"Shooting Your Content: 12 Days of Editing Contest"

Boxing Day, 12 hours of pyjamas, Jim Carrey and, let's face it, awful Christmas socks. But before I move on to my third plate of cheese and biscuits for the day, I want to tell you about your new task, and that is to capture and collect all the material you're going to need for your LumaFusion Christmas video. Now, as of yesterday, you'll have got an idea about what you want to create in place, and we'll have had a good brainstorm about the type of visual content that you need to use. But now is the time to gather and shoot just that, so that of course we can get to the fun part, which is the edit, in our opinion.
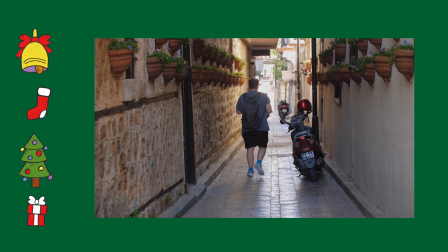(0:38)
It is. Remember that with every video you create, you're telling a story in one way or another.
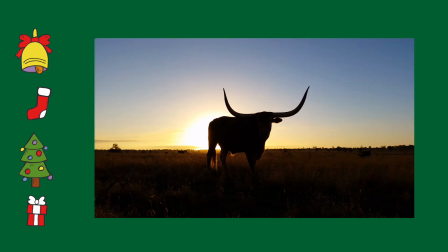(0:45)
So my advice to you today is to start by capturing what I call the backbone of your story, what your story is based around.
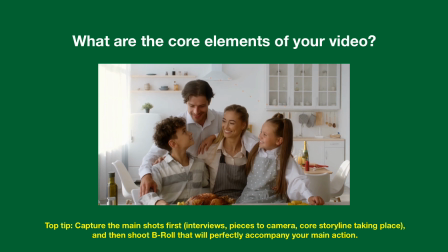(0:53)
This might be the testimonials you're filming that's brutally marking the roast dinner you had yesterday,
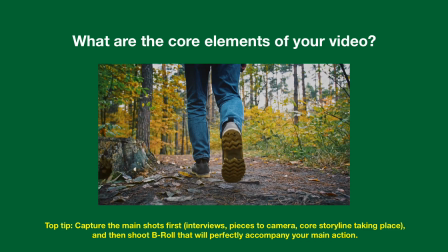(0:58)
or it could be the sequence shots that are guiding your viewer through your annual Boxing Day walk.
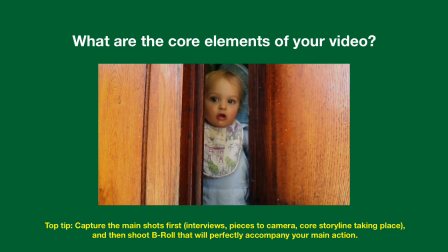(1:04)
Get the main bulk of it captured, and then you can add to this with B-roll after.
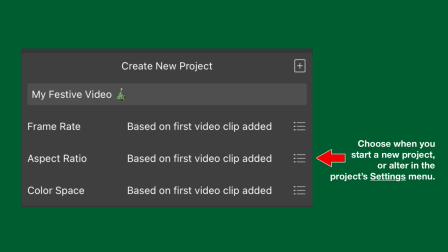(1:09)
Now, before you record anything, make sure to decide on the aspect ratio you want your video to be.
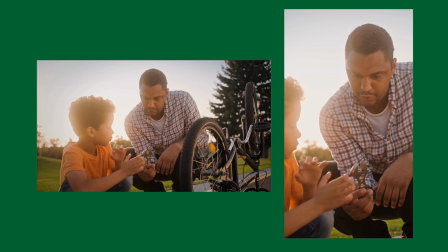(1:15)
While you can work with multiple aspect ratios in LumaFusion, choosing and sticking with one throughout your production process will make it easier in the edit.
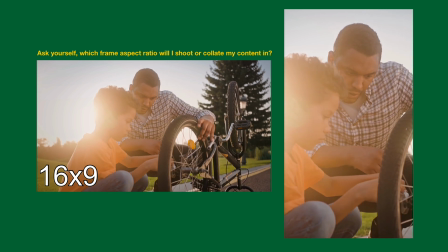(1:24)
16:9 is great for long-form videos on YouTube or broadcast television,
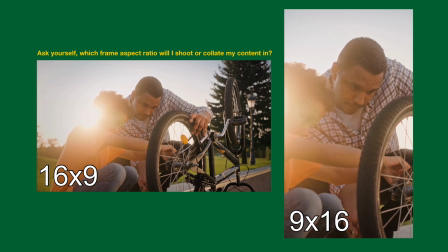(1:28)
whereas 9:16 is for social destinations like TikTok or Instagram Reels.
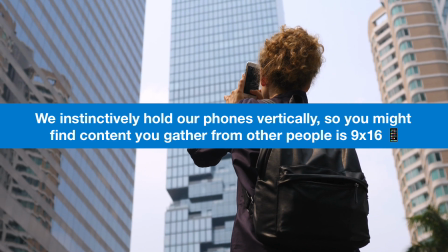(1:34)
Just a heads up, if you're not shooting much today, but instead collating content from yesterday's present unwrapping for your video,
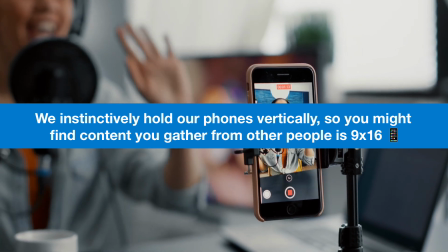(1:41)
you might find a lot of your content is 9:16, as that's typically the way we would naturally shoot with our smartphones.
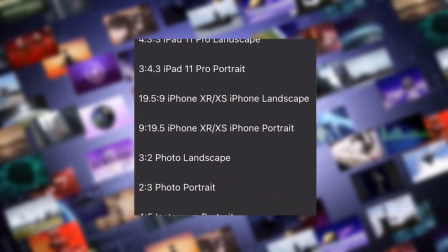(1:49)
The aspect ratio you choose is up to you. Just make sure you know why you've chosen it so you have intentionality behind your edit.
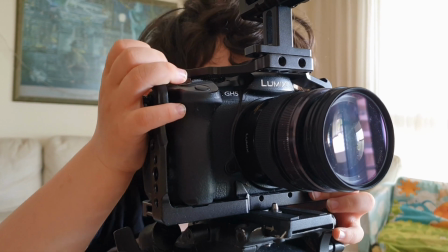(1:57)
The same goes for the equipment you're using. That's completely your choice.
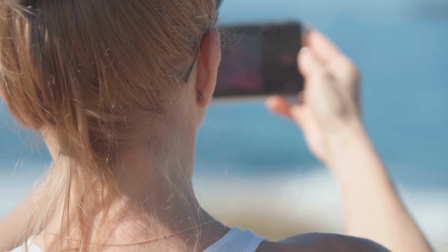(2:01)
Use what you have to shoot your video, whether it's a fancy DSLR camera or the smartphone in your pocket.
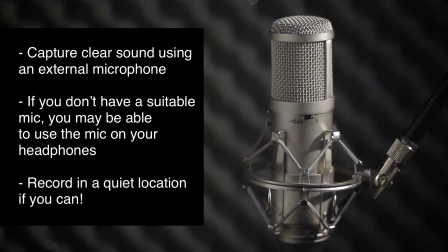(2:08)
If you're shooting interviews, you will need a microphone to capture good quality audio.
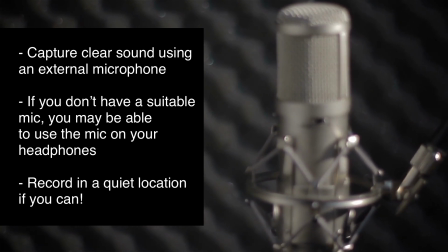(2:13)
These could be point and shoot mics, lapel microphones, or if you don't have any of these,
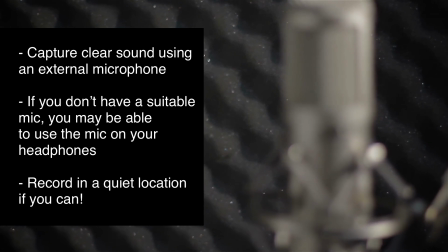(2:18)
even the mic that comes with your phone headphones will be better than not using any.
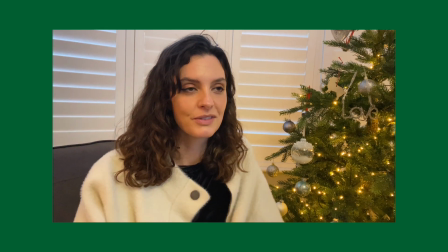(2:22)
Whether you're using a tripod or going rogue and handheld, be sure to frame your subjects neatly,
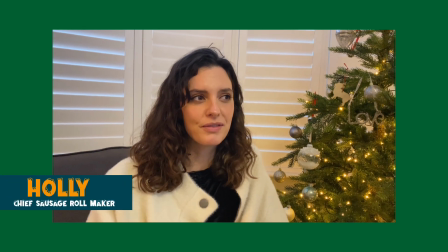(2:28)
allowing space for potential lower thirds and room above their heads.
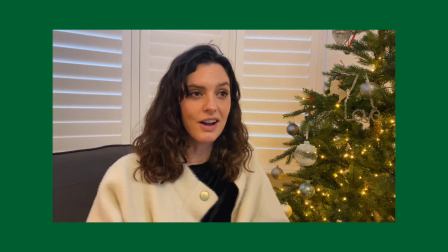(2:32)
We want to let our interviewees sit comfortably in the shot, not cutting their heads off or changing the shot by constantly moving the camera around.
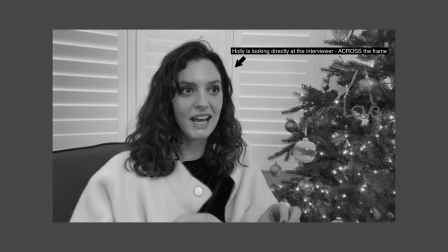(2:42)
Look here how my subject is looking across the camera, creating this looking room in the shot.
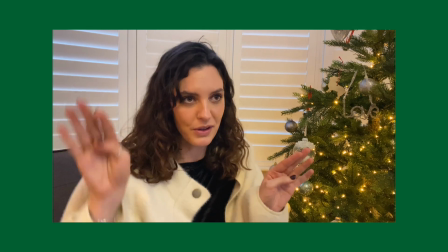(2:47)
This is typical for many traditional features and news reports, as it's less intense than them looking directly down the lens.
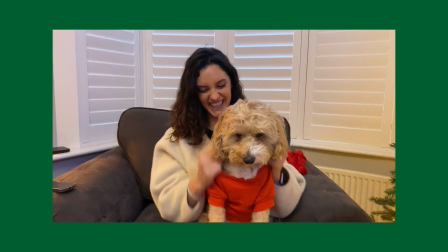(2:54)
However, if you want your interviewees to talk directly to the audience, that's fine too.
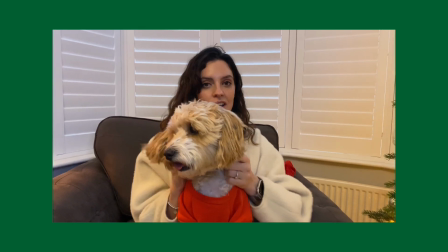(2:59)
Just ask them to answer your questions looking directly into the camera, and remember to capture the answers in full sentences.
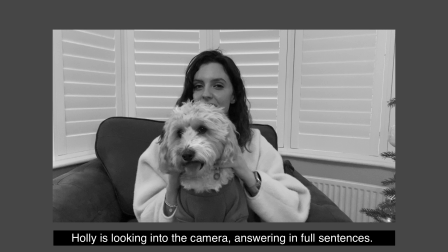(3:06)
This will make the content much easier to edit in LumaFusion. During the edit, it's always great to have access to a variety of B-roll.
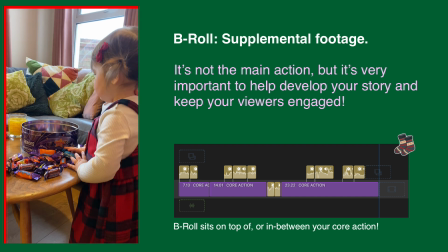(3:14)
That's supplementary footage that adds to the core storyline of our video. We can use this to help us describe what someone is talking about,
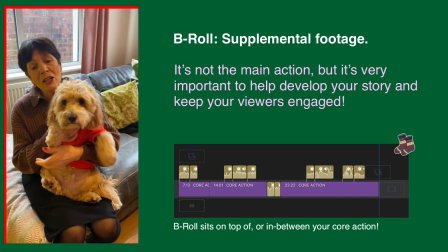(3:22)
or set the scene for our videos, or even build excitement in opening and closing titles.
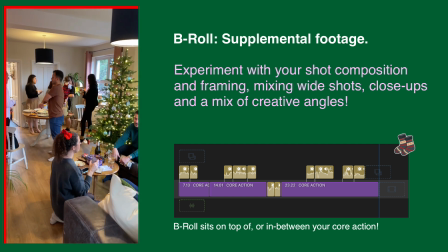(3:27)
Whatever the style of our videos, we need to try to keep the viewer interested by using a range of shots that feed us more information about the story we're telling.
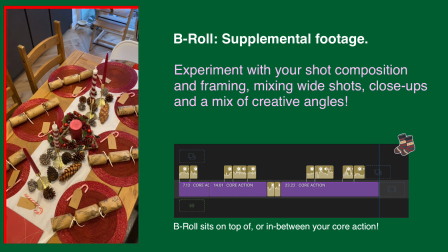(3:35)
Simply having one long shot can be a bit boring after a while,
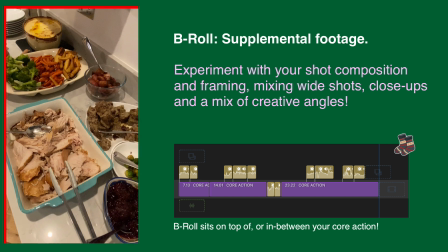(3:39)
so keep your viewer on their toes by mixing close-ups with wide shots, and have a bit of fun with the shot composition.
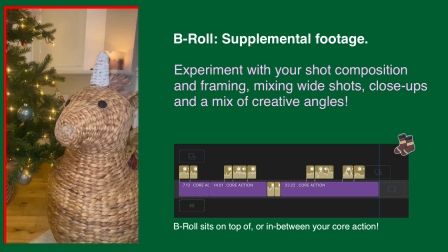(3:46)
Use leading lines, reflections, pull focuses, and a variety of angles to create intrigue, excitement, and even humour. Remember guys, this is your time to go a little wild and try something new. So have fun with this today and let us know if you have any questions. Just see what you can capture and try to enjoy the process.